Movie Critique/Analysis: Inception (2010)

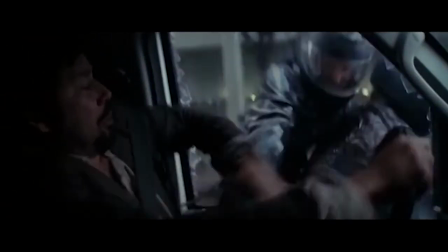Also, notice how the two fights have completely different color palettes,
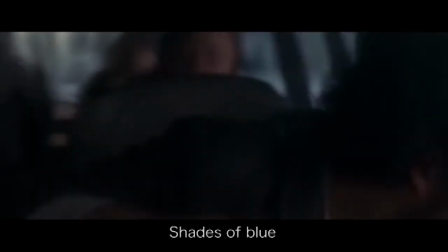with Dream Level 1 having shades of blue and Dream Level 2 having shades of orange,
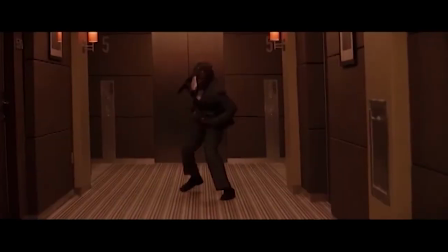making it easy to tell the difference. Color can be used alongside cross-cutting to ensure that the audience isn't confused by the multiple cuts.
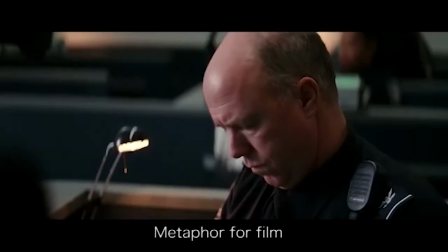Inception has been interpreted as a metaphor for film. Films offer audiences an escape from reality, much like the dreams in a movie.
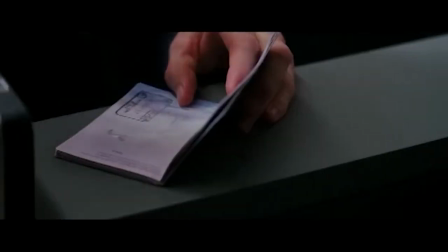That being said,
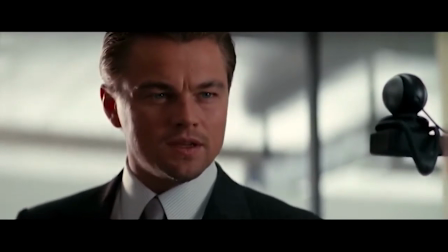I find it fascinating because the movie displayed a great use of several film techniques in terms of mise-en-scène and editing.
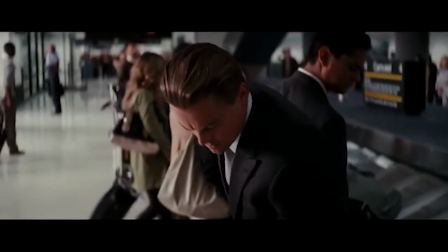Of course, there have been several other interpretations as to what the real meaning behind the movie is.
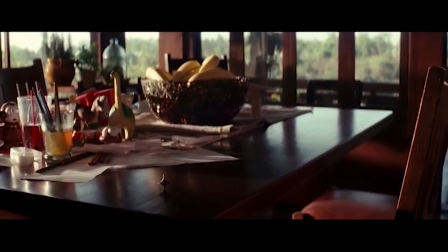Inception is a movie that makes you think. Overall, I would definitely recommend that you check out this movie.